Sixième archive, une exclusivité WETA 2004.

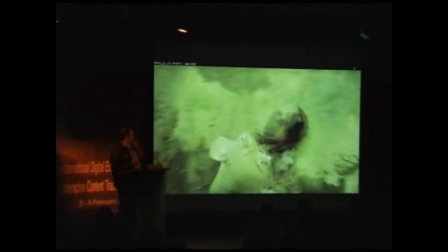512s
Of course, with these shots, you've got to do a lot of paint work to paint Andy Serkis out of the frame, which is very painstaking work.
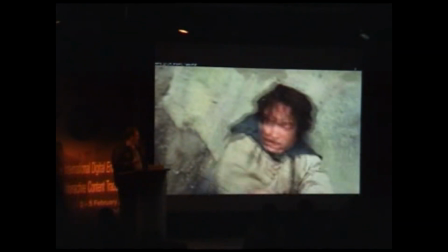522s
But yeah, we had a great paint team to do all this stuff. So yeah, on-set motion capture, it's a lot of work because you've got to keep out of the way of the film crew, but it was very successful in those few scenes.
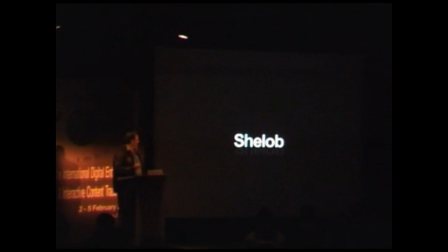535s
So yeah, I'm just going to roll right along now. I told you this was going to be fast and loose.
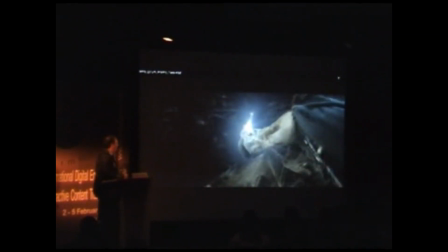540s
Another new character a new character that we did for film 3. One of the main new characters we did, which was the spider Shelob.
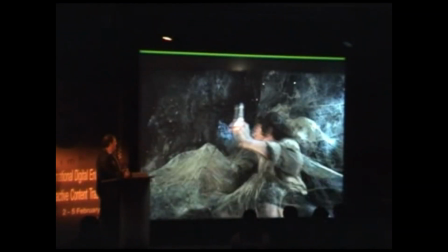548s
And Shelob was hard actually.
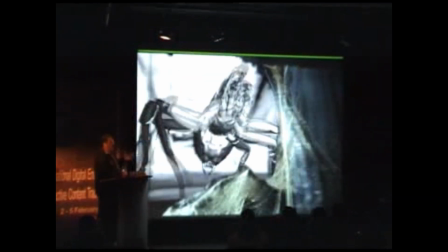552s
Shelob was difficult in that it took us a long time to achieve the design that Peter Jackson, the director, was really happy with.
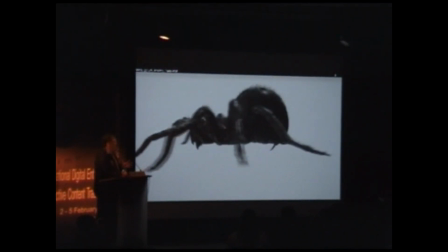559s
I mean, Peter's really scared of spiders, but we couldn't just do a straight giant spider. We had to tweak the design to make it both recognisable as a spider, but more monstrous as well.
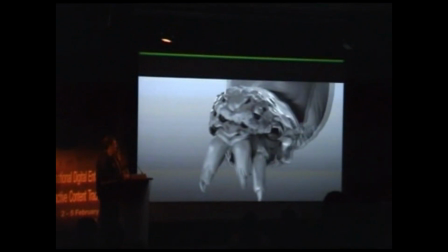570s
And particularly in the area of the face, we really, that's the displacement surface there for the face.
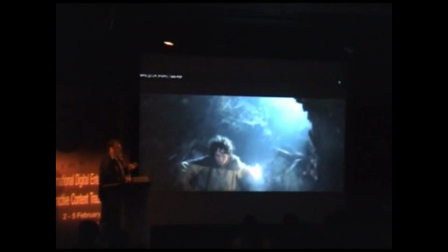576s
We deviated a lot from a spider where the eyes are on top of the head.
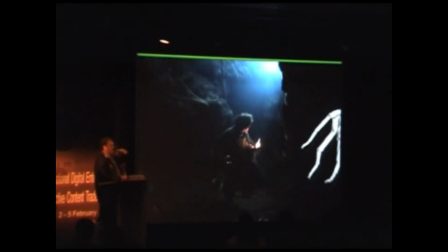581s
And from Sam's point of view, in the fight sequence, we would never have been able to see the eyes if we'd put the eyes where a spider naturally has its eyes.
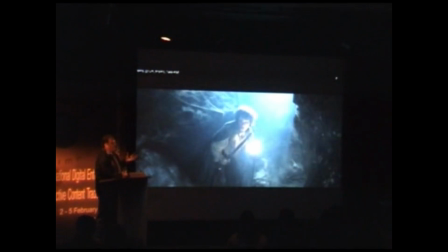592s
But yeah, we got there in the end, and once the design had been locked, all the pre-production work had happened.
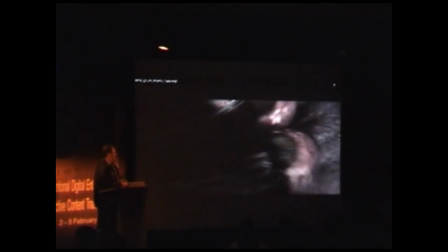597s
The Shelob shots just flowed really quickly, and I think in a few weeks, like in 6 or 7 weeks, they were all done, and that was good.
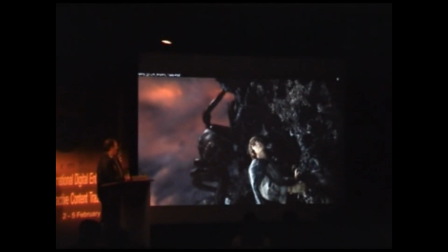605s
We could get on to other things. But the role of just great keyframe character animation in
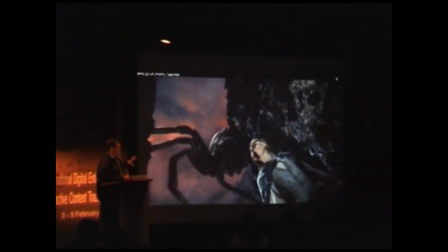611s
in creating something incredibly spooky, like a giant spider.
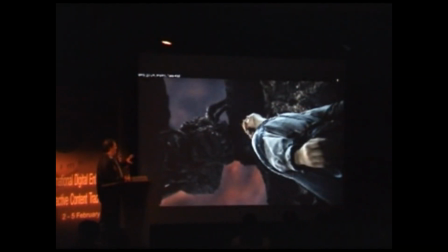615s
I had to put this shot in because when you see this shot in an audience with a general,
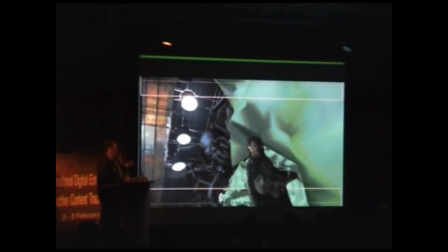621s
in a cinema with a general audience, this shot, you know, has people really squirming in their seats.
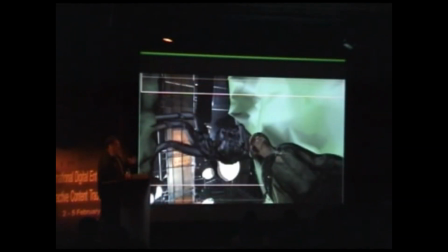628s
And it's just all about that, putting all that malice and evil into the animation.
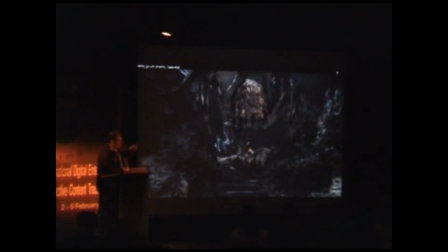636s
And this shot I like because, you know, to get the integration between the spider and Frodo, we couldn't go with a blue screen element for Frodo, we had to go with a digital double.
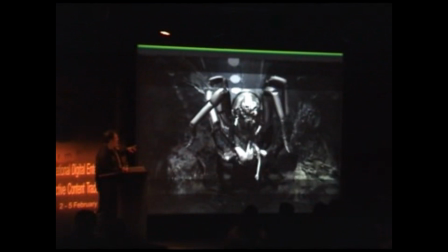647s
Great animation, both on Shelob herself and on the Frodo digital double here,
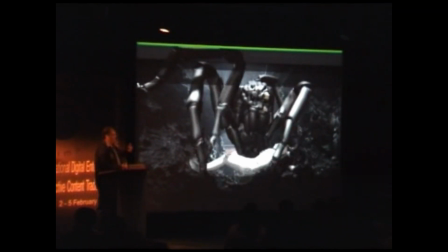652s
to really get all that fantastic play between the two, and the fact that she's almost graceful in this process of wrapping him up.
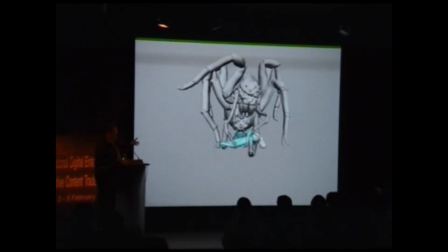660s
Just a shot here of how we achieved the web, where we're using cloth, Cyflex cloth again, so the same technique as Chris used, and just you know, doing a really good, nice web shader for that cloth element.
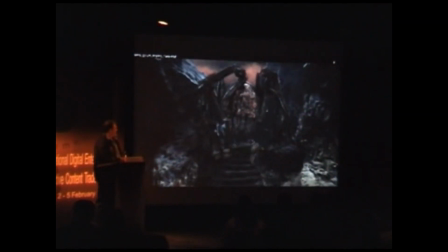672s
I'll switch back to the final here again.
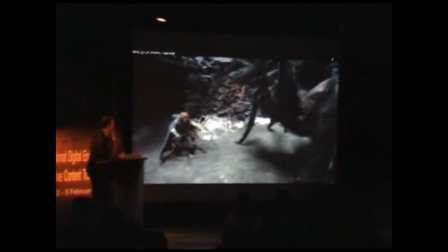679s
It's about as close as we like to get to a digital double, really. And of course, the same thing.
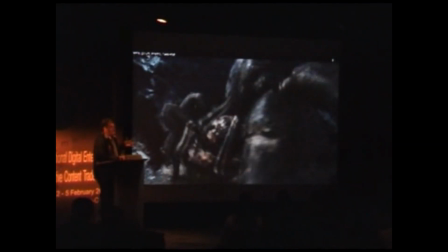685s
The other thing that's going on in these shots is that the actors are having to act to thin air a lot of the time.
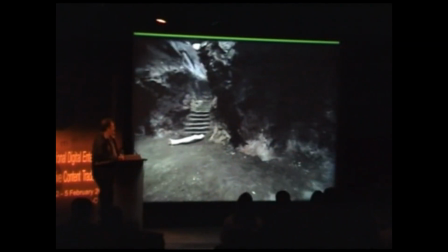690s
I just thought I'd drop this plate in to give you an idea of that.
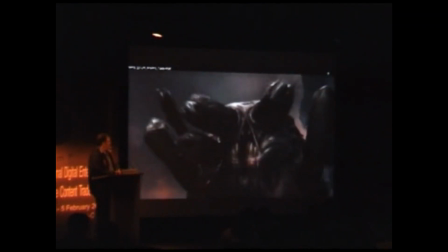696s
And the shot where Sam stabs Shelob,
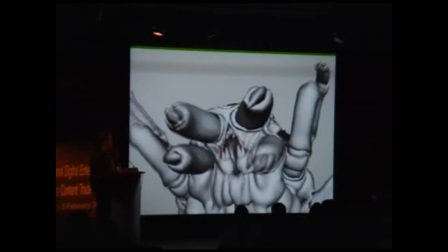703s
again, is a combination of great animation and looking at different ways of achieving the goop and spittle. Yeah, where we've got a combination of 3D and 2D elements being done for that.
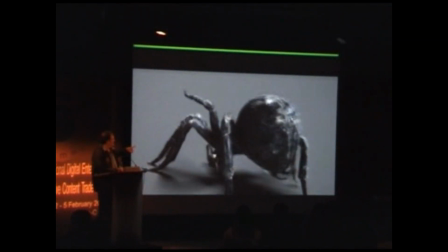716s
And this shot here, to get the integration between the spider and Sam, we actually went with a digital double for Sam in this shot.
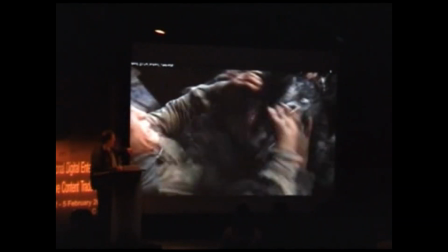723s
That's a digital Sam being pushed up the cliff. But for the next shot, we were way too close to Sam to use the digital double here.
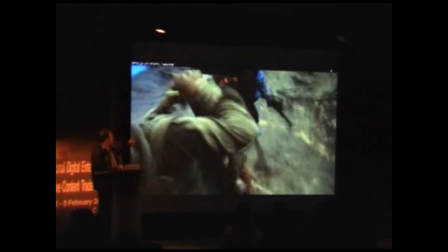729s
So to get the integration between Sam and the jaws, we used this. Spider guy.
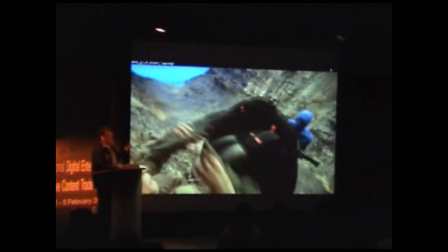738s
And what I like about this is it's really Sean Astin who's animating the spider jaws for this shot.
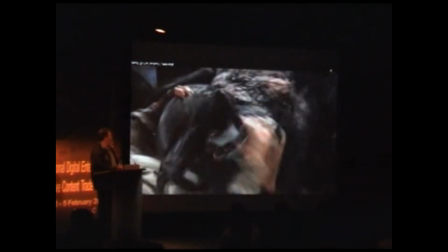744s
He's kind of moonlighting as an animator. And that worked really well. Okay, so it's a quick look at Shelob.